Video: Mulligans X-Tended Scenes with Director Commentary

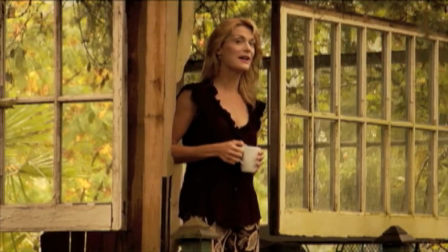(4:11)
Peter Liptack again the editor found the way to kind of still save this scene and make it kind of a transition a people transition if
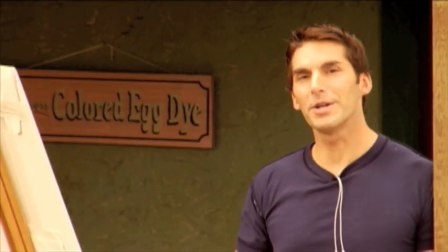(4:19)
you will as opposed to a scenic transition which we have so many of so we put some music behind it but that's what it was it was just
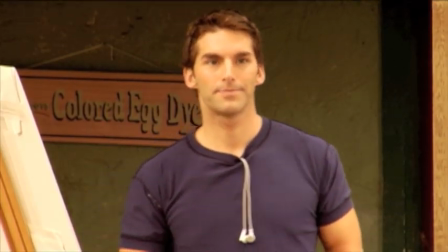(4:28)
a nice little scene with those two and
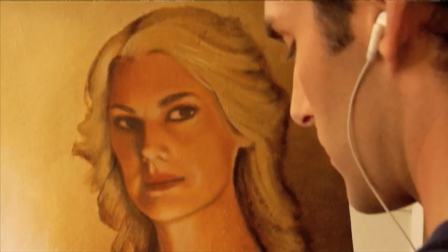(4:32)
in it in one of the versions Charlie paints a beard on Taya's
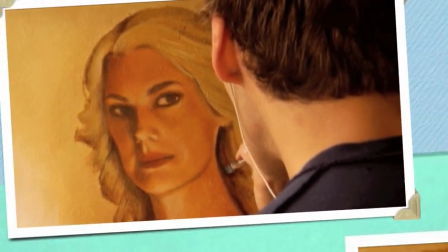(4:37)
face there he's so obsessed with beards grandma's
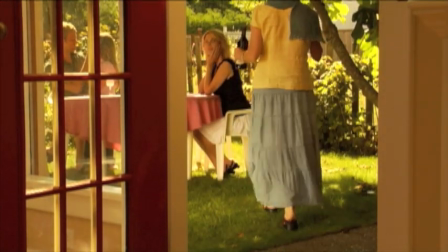(4:45)
house this
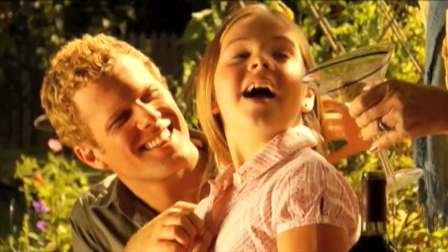(4:51)
particular scene I think also was one of the scenes that
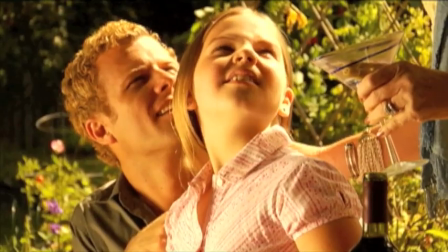(4:55)
you find that there are some there are some good points and that you kind of find
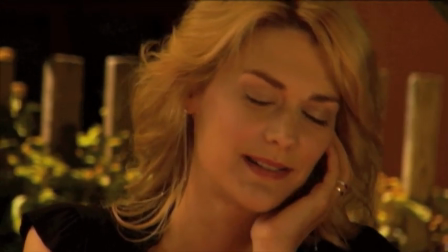(5:00)
whenever you do the scene that you find out there's actually a lot of
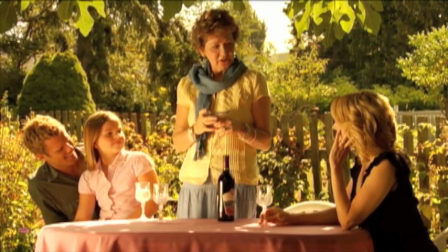(5:05)
sections within it that they get a story across without necessarily
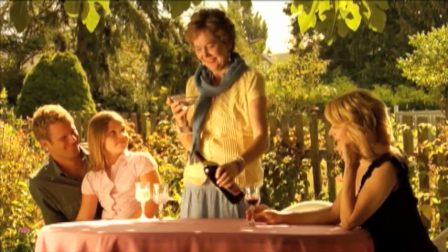(5:11)
having to say exactly what certain people think or feel and I think this scene became
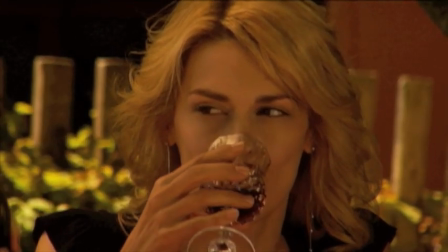(5:17)
more about Taya or I'm sorry about Stacy and knowing that you
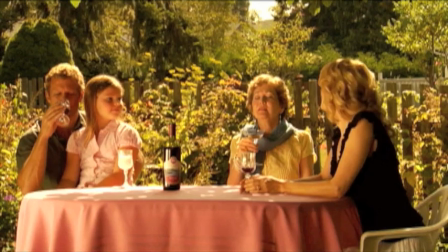(5:23)
know chances are at home right now her husband and son's best friend
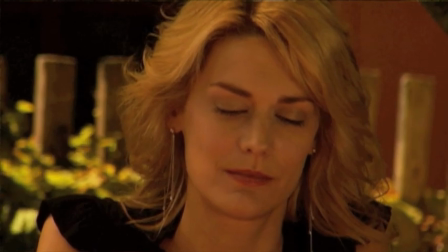(5:28)
are probably doing something and so we we cut this scene down and kind
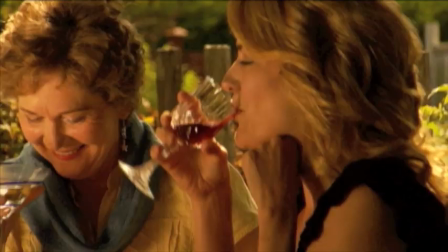(5:33)
of focused more on the character of Stacy.
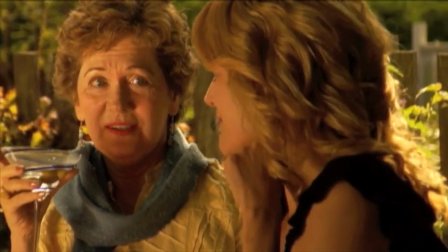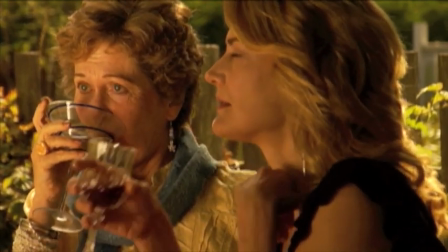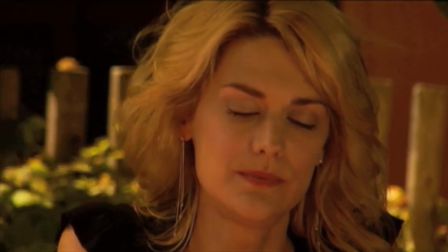(5:47)
She can chug that wine or that grape juice.
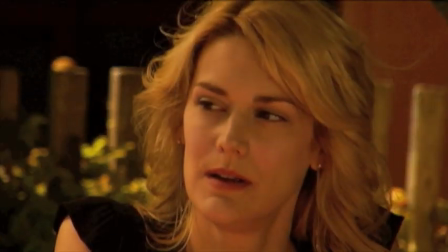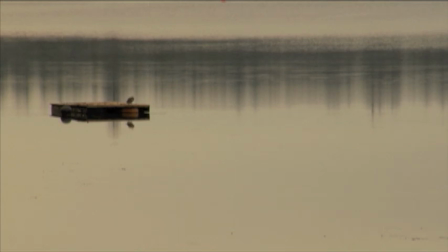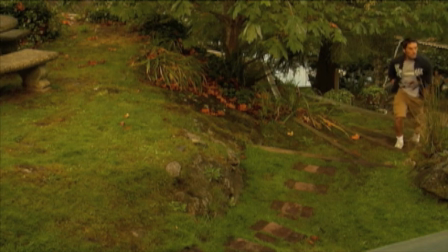(6:06)
This was another scene that we shortened a little bit. We also found,
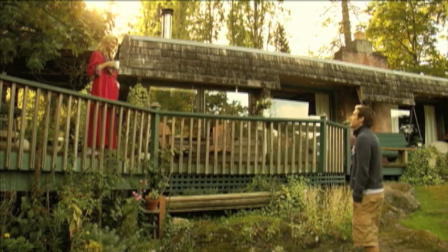(6:14)
and this is a testament to all of us involved for a low budget we we were able to knock off a lot of
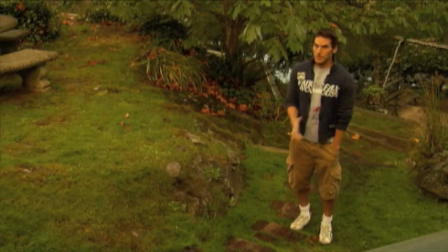(6:21)
footage we were able actually to shoot pretty much everything that was on page and by the time we looked up we had had we were we were
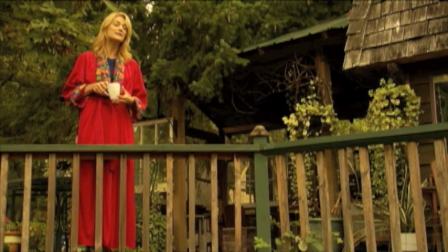(6:31)
kind of over a certain link that that we all felt that we weren't necessarily comfortable with we kind of want to stay around the 90 to
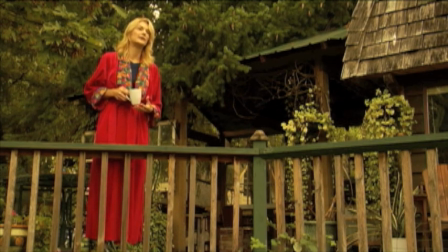(6:38)
93 95 minute range and we started finding ourselves that we needed to start trimming some scenes and Linda and Charlie and I, we more or less agreed on definitely being able to go through certain scenes and just trimming certain parts of dialogue and you look up and if you just trim a few
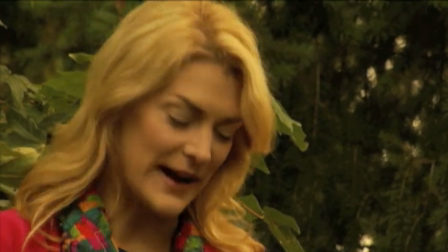(6:55)
scenes here and there, you can shave off 30 seconds to a minute, which actually doesn't seem like a lot, but it really is if you're trying to really go for a targeted time,
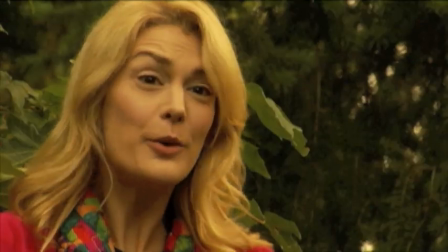(7:05)
a length in time, I guess, or a scene.
Okay, wait, Bertie knows that me and...
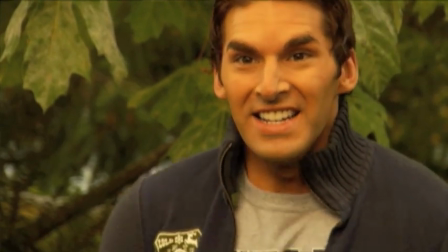(7:11) That you're gay? Yes! that I'm gay.
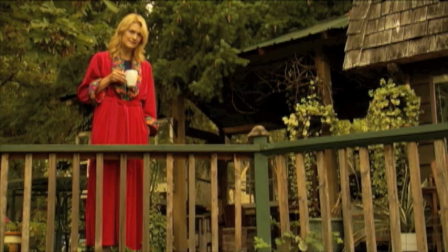(7:20) That's a pink robe.
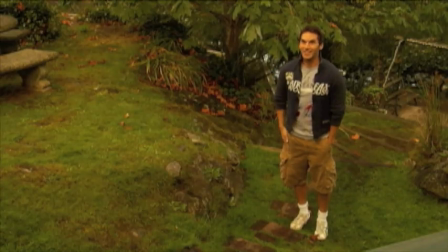(7:26) Yeah, it's fine. It's totally, it's good.
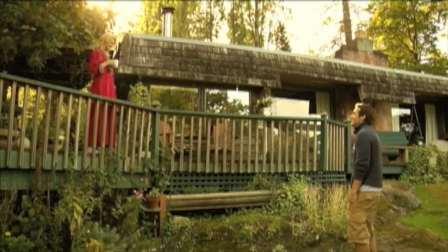(7:29)
It is also kind of sad because they worked well together and they didn't really have the two scenes that they had together we both trimmed.
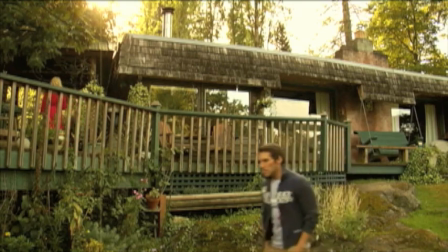(7:37)
But I think it worked out in the long run. I think it kind of paid off in the end.
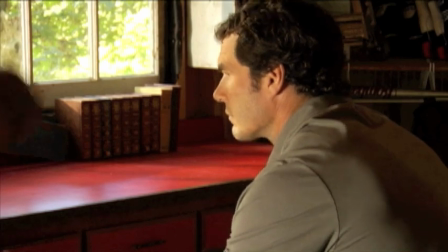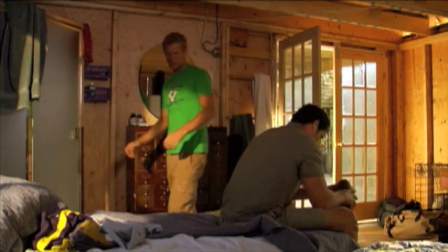(7:48)
So in this scene,
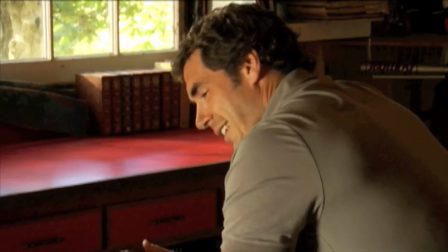(7:53)
this is when Nathan gets to say his piece to his son.
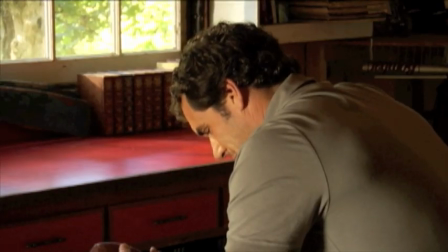(8:00)
Tyler has already really made it known how he feels about the whole situation.
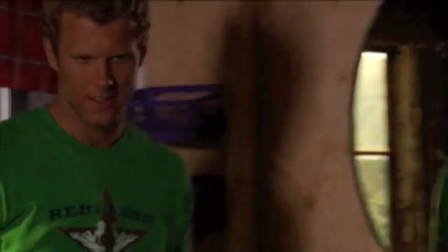(8:06)
So this is Nathan's turn.
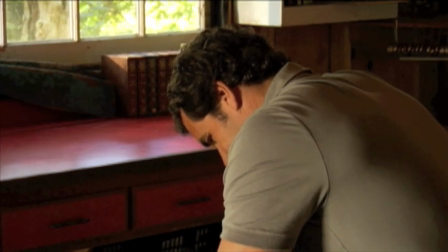(8:10)
And what Derek and Dan doing in this scene to me is really top-notch acting.